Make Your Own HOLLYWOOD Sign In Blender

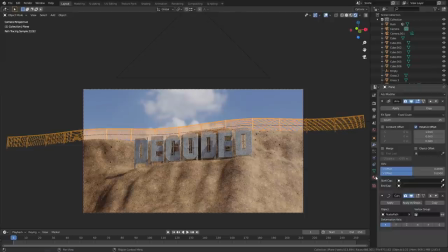For the fence material, just give it a basic principal shader, set it to metallic and turn the roughness down a little bit.
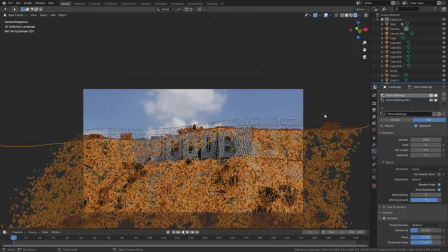Okay, so now our Hollywood sign's looking pretty good, I think, and we're entering the final stretch.
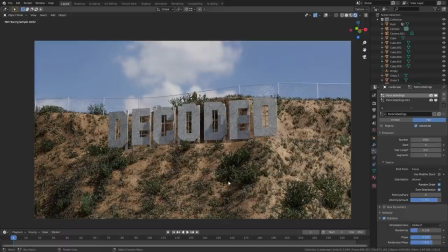But there's just one thing missing, and that's that weird tower object that's on the top of Mount Lee.
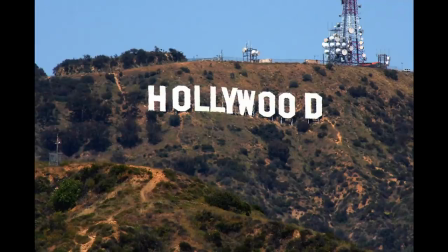Fun fact, that tower is actually the LA Central Communications Facility. It handles all the radio traffic for the LAPD and the fire department.
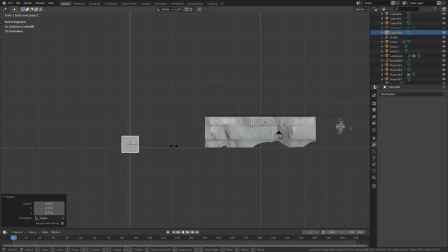To make the tower, just add a cube and scale it along the Z-axis to make it taller.
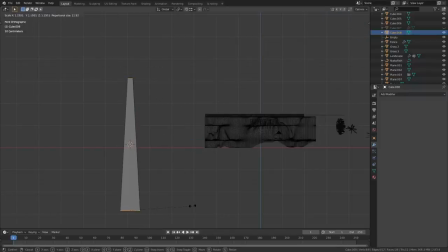Grab the top face and scale that down as well. Get rid of the top and bottom faces, we don't need those. Then add a few loop cuts to the mesh to make the basic shape of a frame.
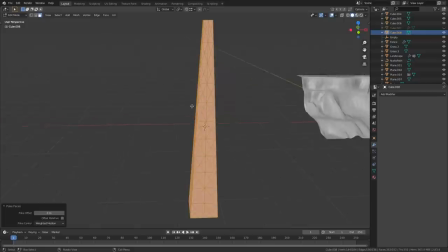Use the poke faces to add some diagonal lines, then use the wireframe modifier just like we did on the fence.
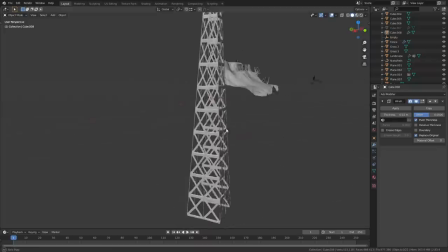I also turned on even thickness, relative thickness and boundary.
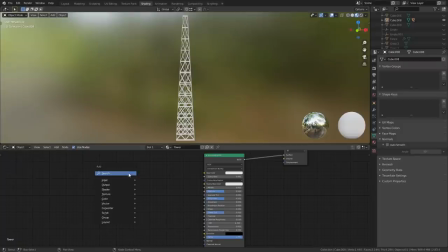For the tower material, add a texture coordinate node and a color ramp. Plug the color ramp into the color input of the principal shader and give it a few alternating colors.
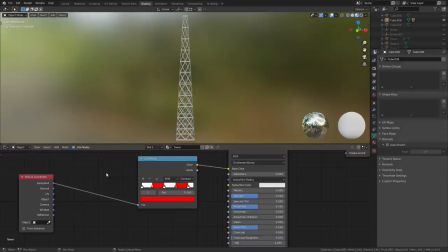Plug the generated output of the coordinate node into a separate XYZ node. Then plug the Z output into a color ramp. Using the Z output of the coordinates only will give us a vertical gradient.
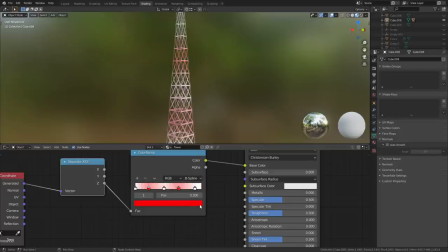Make sure that you set the color ramp to constant mode, otherwise you'll get this weird blending in between the colors.
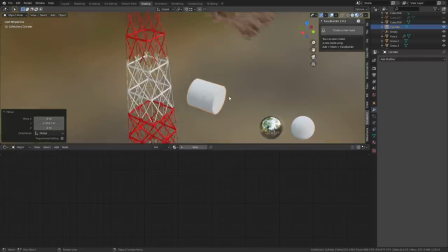The little satellite dishes around the tower are literally just squashed down cylinders, rotated and scaled into place.
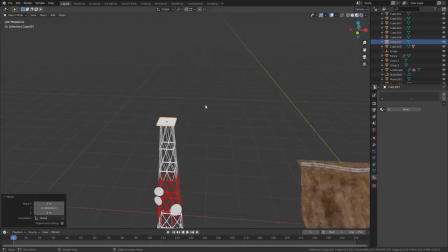I gave them a slightly glossy white material and called it a day. I knew the top of the tower wouldn't be visible at all due to the angle that I was using.
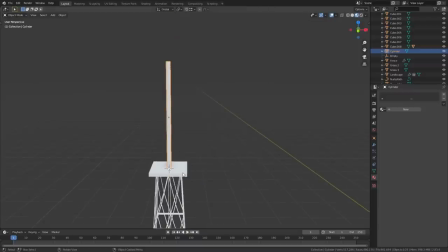But if you want to make one, you can easily do that just using a few cylinders and a cube or two. Finally, just move the whole tower into place and you're ready to render this thing out.
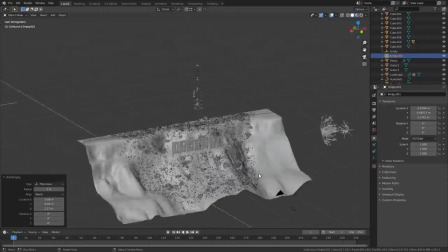I added an empty object into the scene and I placed it just about where the sign is.
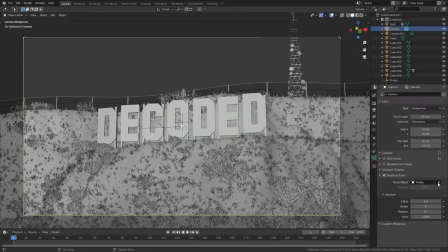This empty was going to be the focal point. In the camera settings, turn on depth of field and select the extra object as the focus.
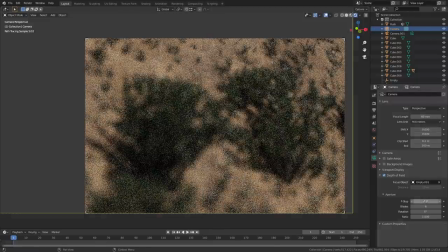Play with the f-stop number to find the level of blur that you like. The lower the f-stop number, the more blur you're going to get.
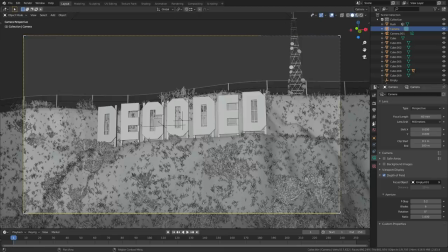Don't go too overboard with the amount of blur, or you're going to start to cause this weird tilt shift effect where the sign will start to look like it's actually a miniature.
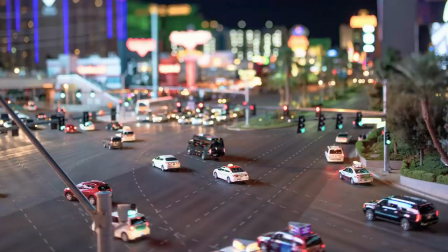Especially if you're like I am and you're making the sign smaller than real world proportions.
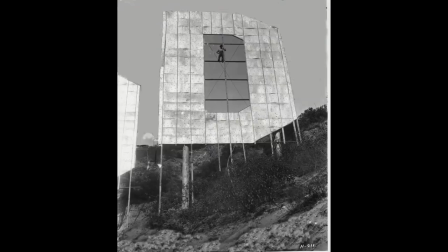Fun fact, the real Hollywood sign is actually pretty huge. Each letter is about 13 meters tall, which is like the height of a three-story building. So now it's time to actually render out the scene. The subsurface scattering tends to be quite noisy.
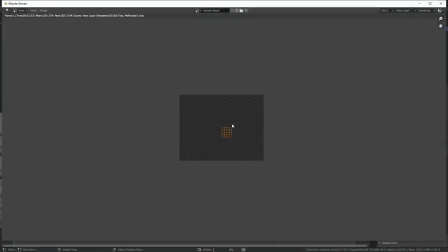You can use denoising if you want, but I don't like how much that takes the details out of scenes like this,
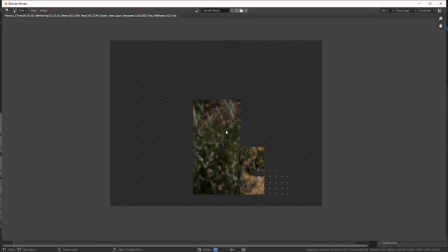so I just wanted to render it with a higher sample count in order to preserve the details.
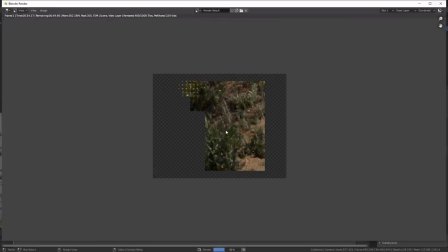I did a quick test render with 1300 samples and that looked fine to me, so that's what I went with.
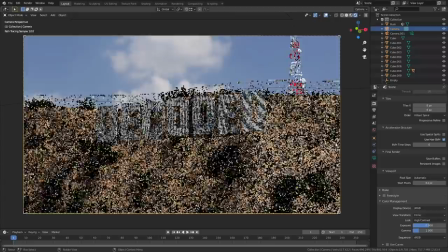I tend to find that the default color space in Blender is a little bit washed out,
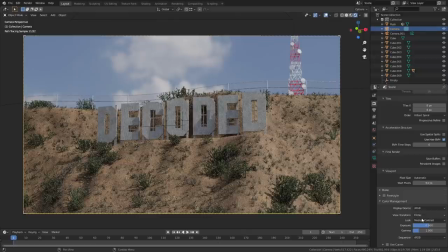so I usually use the medium high contrast, but for this scene I went for full high contrast. All of my other settings were pretty much left to default, and then I just hit the render button.
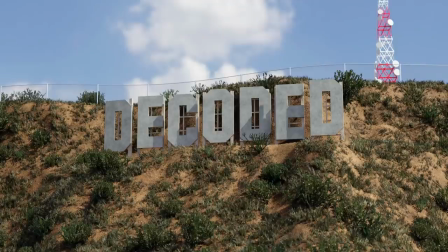The final render came out looking like this. Like always, the same file for this tutorial will be available on my Patreon. If you like this video, please consider hitting the like and subscribe button. Until next time, thanks for watching and goodbye.